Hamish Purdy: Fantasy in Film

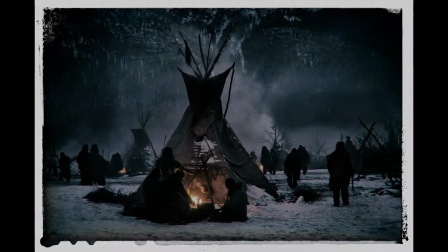(20:20)
But I had 30 teepees set up outside the camp and everyone was decorated with full detail because again the roaming camera I never knew and sure
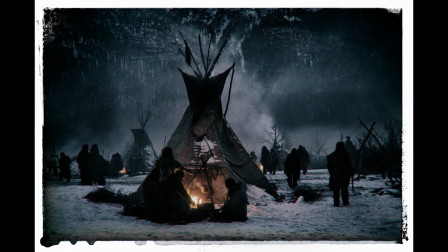(20:29)
enough one day Alejandro went over with the camera and started getting people to do some out of the walls activity outside the walls trading.
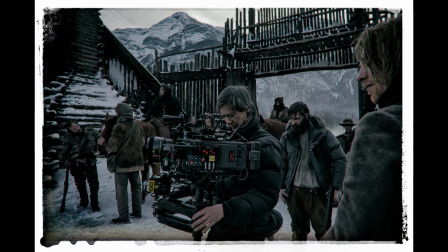(20:39)
I like this picture because it shows our camera operator Scott Sakamoto with a very modern piece of equipment, the Steadicam, and right behind him is 200 years ago. So, and this is some shots of Leo coming into the fort.
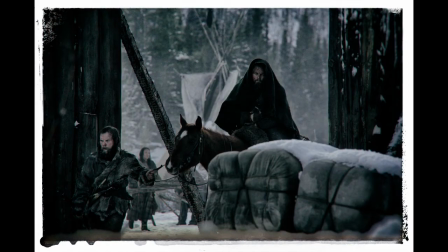(20:53)
This is a shot of my bales. No, it's a shot of him.
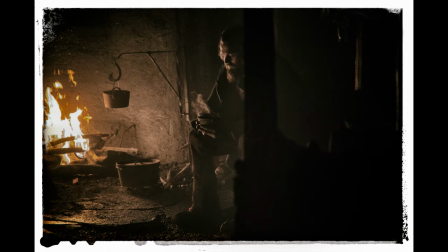(21:00)
Like this image, people say, that's a picture of Leonardo DiCaprio. I think it's a picture of a hook.
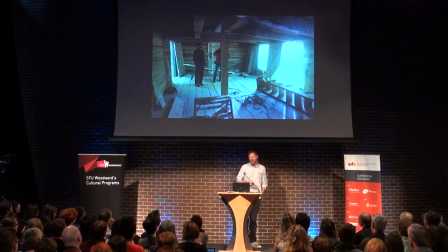(21:08)
A period correct hook. So Henry's house was one of the real sets I got to do.
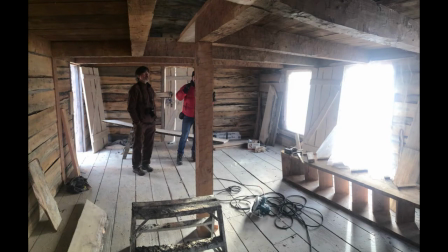(21:15)
It was the interior. And whenever the weather got bad, I would spend time in here thinking about what I was about to do and trying to make it a real space.
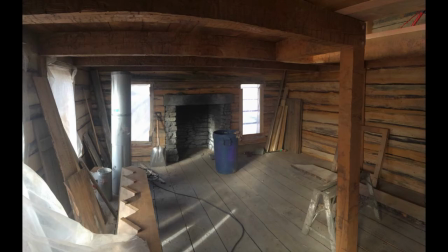(21:23)
Because we had some scenes in there, some tense scenes. So after the painters were done, I started to bring my stuff in. And I would retreat in there.
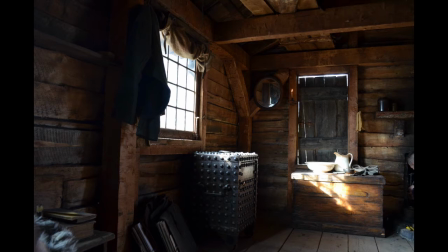(21:30)
And the only real way, I call it method dressing, but the only real way is to just sit in there. Sit in his bed, read a book, you know, where's the water, where do I, you know, firewood should be close to the fire, all that sort of stuff. And you actually have to sort of live in there a bit, for me, to make it work.
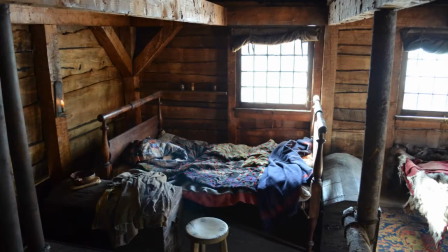(21:46)
and also work with the colors. Make sure, you know, a little bit of color, not too much, don't anything too shocking.
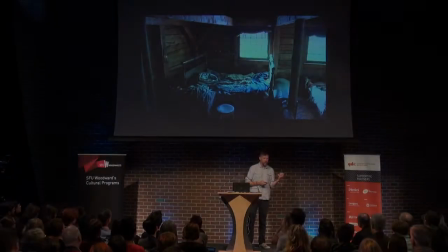(21:53)
I'd photograph it every day, go back to my hotel, and then look at it, and go, oh, that looks awful.
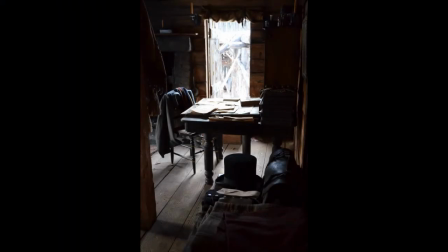(21:58)
Try it again the next day, move something else on. But I started to put some details in. Again, like the flag, you know, you never know when they're going to do some macro shots. I had a calligrapher in Calgary.
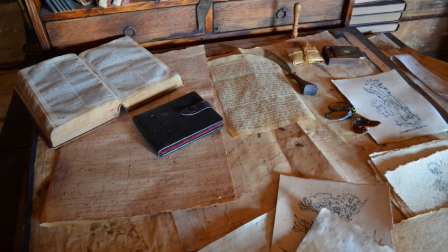(22:07)
I found someone that was able to transpose some original letters onto some paper that I was able to age with tea and potassium permanganate. and make it look like it had been worn,
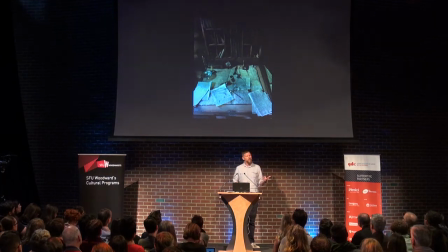(22:16)
letters correspondence from Henry to his bosses. And, you know, you never know if that's going to make it into the movie, but it's still my job.
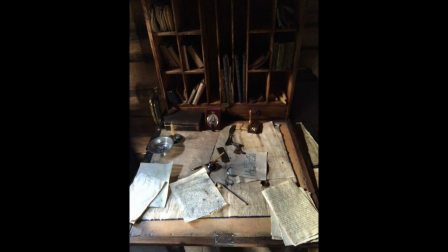(22:25)
And if I waited to see if it made it into the movie, I wouldn't get out of bed because it often ends up on the cutting room floor.
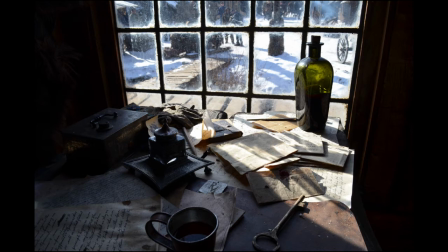(22:31)
But my job is to make sure when the director and the actor shows up, it's all good for them.
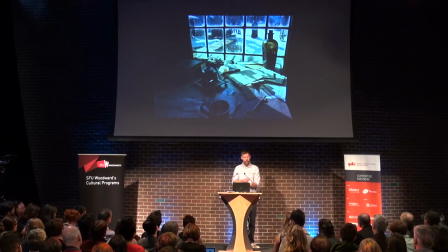(22:36)
You don't have to worry about, you're in that space, you can take it from here.
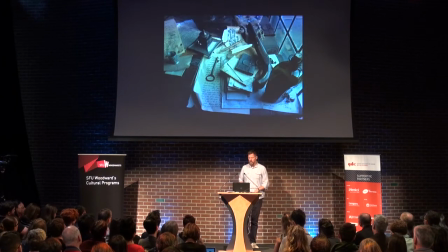(22:40)
You don't have to avoid certain areas. and so the details are really I remember sitting here
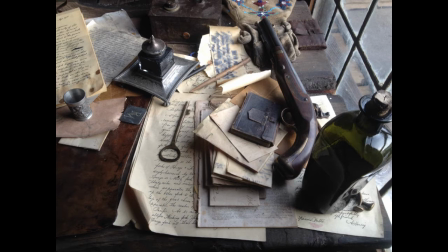(22:45)
one day just getting right down into the details and through the magic of eBay I was actually able to get some real letters from 1822 and stuff them in there so Alejandro could see them I actually had a journal
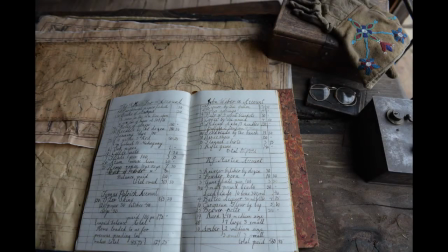(22:57)
or a ledger book made everything was done by the debits and credits in those days there was no money out on the frontier so ledger book that was really important so again when this guy sits down I don't have to apologize and you do not want to get in trouble with him because you'll hear about it.
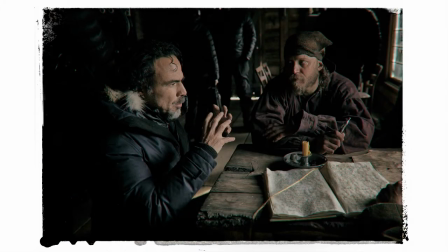(23:15)
And again, when he sits down with an actor, they can get going. And the actor looks around and goes, oh, this is great.
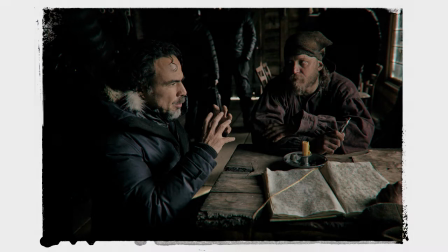(23:21)
And he doesn't have to back out of the character. He can go forward.
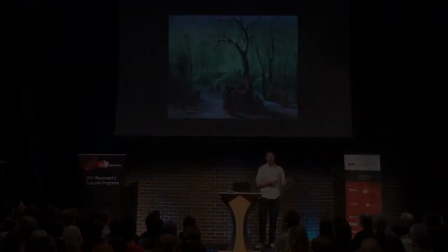(23:25)
So another set we did was a different tribe, a Mandan tribe, which were agrarian First Nations group.
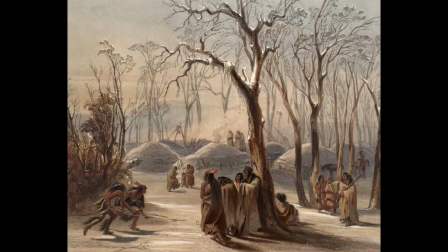(23:32)
And they, not a successful one. They actually didn't end up doing too well. They were more farmers than warriors, which didn't work in those days. but the earthen huts we wanted to have a scene with these earthen huts so it starts with a model quite simply
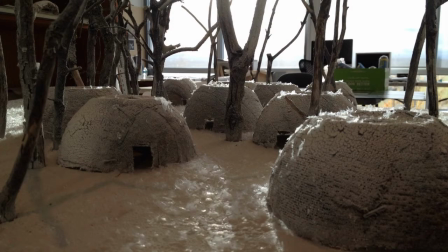(23:46)
in the office and then we built them for real and then I added my revenant layer of gore and mud
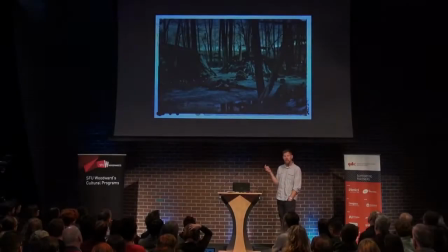(23:53)
and had our people, again there was a lot of detail you didn't see in the movie but I know that the director and the actors and the DP
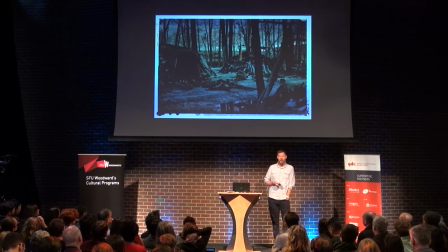(23:59)
saw all this and those are the guys that hire me so it's important to get it right for those guys